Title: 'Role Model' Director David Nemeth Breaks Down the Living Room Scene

So the camera, that same shot, that same setup, all it did was pan and tilt a little bit and rack focus to keep her in focus as we follow her into the kitchen, okay? So one shot, and now we have two shots with one setup and one take. Two shots with one setup and one take. Let's keep going.
I don't want to do this.
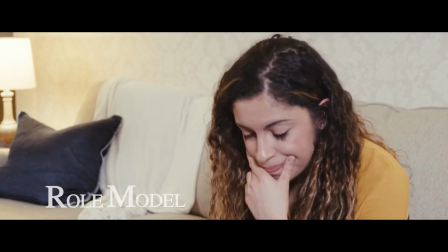264s But you can. Trust me. All it takes.
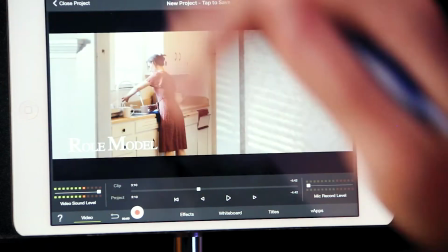271s
So here we are back on that shot. So far we have two setups. We have that initial setup that panned and tracked and followed our actress Phoebe, who's phenomenal by the way, but followed actress Phoebe into the kitchen. And then we have the other setup shot for Christina's character, that close-up shot that we just saw.
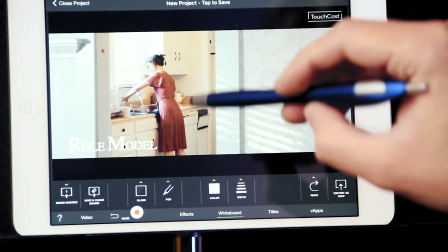287s
And so we're in here again with this kitchen. And again, you can see a few things here that add depth to this shot. that really helps sell it. The blinds, we were able to just open them. The sun was in a perfect spot today, and it just streamed through, so we added some nice texture to the wall there.
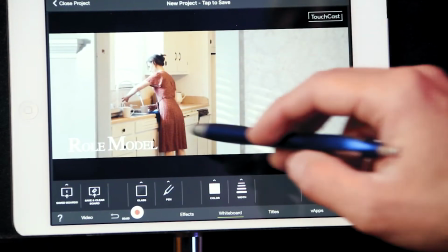303s
But then there's, of course, that the kitchen is nicely lit, but you've got a lot in the foreground here, and then you have a lot in the background, and then you have that blind open to add some nice depth into this shot. So all this in one shot, one setup. So far, let's keep track. We have 2 setups, okay, but 3 shots. All right, here we go. And I don't know if I can do this. Hang on, let me see if I can do this. 2 setups and 3 shots.
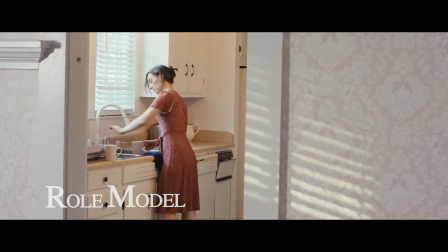328s
All right, let's keep going.
Is a belief that you're more capable than anyone else.
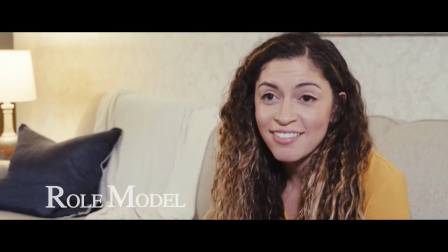334s Is that all? Of course.
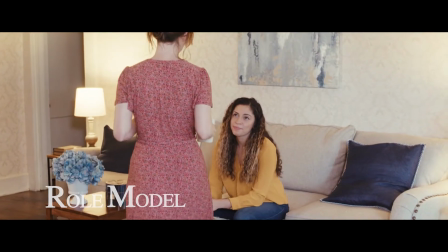336s I don't care if you haven't done much of the work, just that you believe wholeheartedly you can and will work hard to do it.
All right, here we go. We have the same shot. Okay, this is technically, I mean, it's technically the same shot, but it's more of a mid instead of a wide,
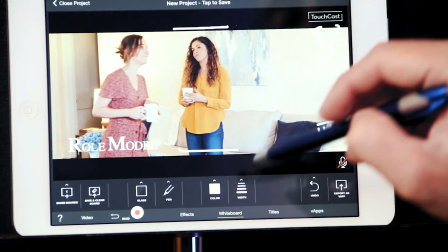353s
because I mean, you'll see here we're here instead of we're on the legs, so more of a cowboy shot really,
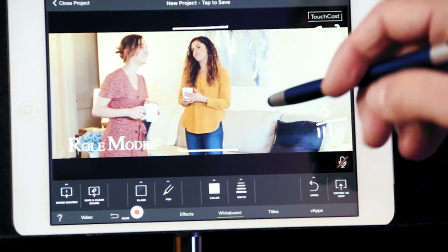361s
just below the hips and just above the head of Christina and Phoebe, but we're still on that same shot, same take too.
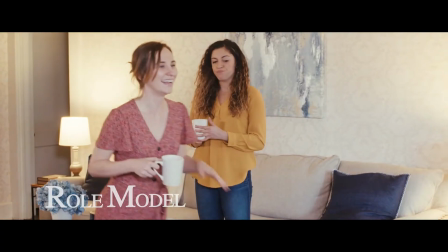368s Hey, honey.
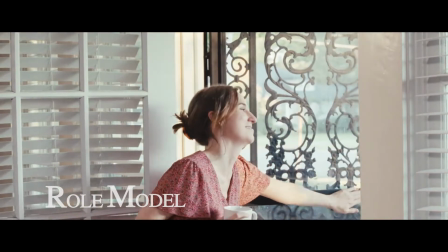373s Hey, honey.
Okay, so here's an interesting part. We called cut, but we didn't move our camera. So this is technically not a new setup. All we did was pan the camera around and adjust lighting just a little bit, but it's not real. I don't think we had to adjust any lighting. I think all we had to do was we set up the lighting and we just panned the camera around.
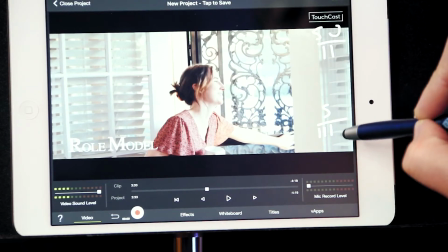394s
So this isn't even another setup, but it is an entirely other shot. This is a new shot.
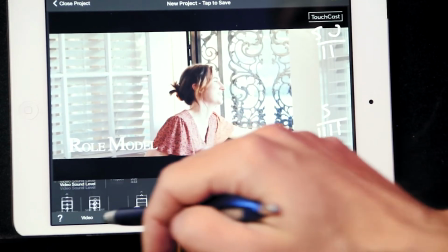399s
So here we have 2 setups with 4 shots. We're still rolling. There we go. That's a new shot. She's come forward because of her blocking. She's come forward to add some more interest into this shot.
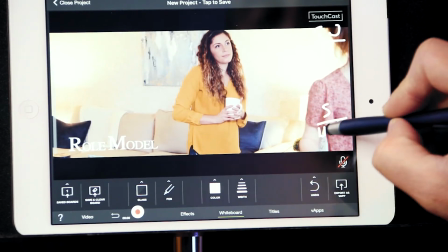412s
This I would qualify as a new shot. Okay, this is another shot. And again, we haven't moved the camera. It's in the same setup. We've panned, we've tilted a little bit, but same setup, no lighting adjustments, no camera adjustments. We can keep the camera rolling and just move and add that blocking to add that interest and that difference in depth. Well, I could have had her stay on the couch. I could have had her just stay there as she drank. But of course, that doesn't feel natural, and that doesn't add more interest into the shot, into what's going on. This keeps the interest going, keeps the engagement going, but we didn't have to cut. We didn't have to use any new setups. We could keep the camera rolling and keep that take going to get a new shot just from blocking. We put some cuts in between to kind of mask it so that we didn't have one long master take, but it's still the same setup.
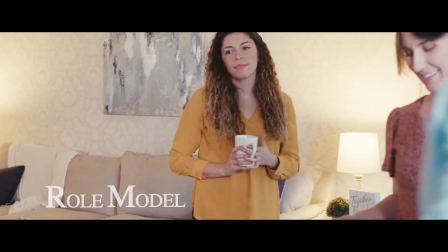460s
All right, let's keep rolling.
How are we holding up? Difficult to say.
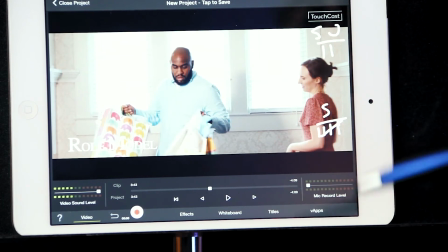468s
This one is a new shot and a new setup, okay? So we did have a nice 2 shot here. This is what we were talking about in our other video, if you've seen it, about how we had some a decent shot of both Chandler and Christina, and that was kind of like it wasn't really a good 2 shot.
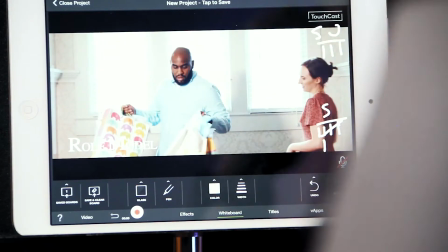485s
You could see both of them in the frame, but it wasn't a 2 shot. This one is a nice flat 2 shot where you can see both of them perfectly in the frame.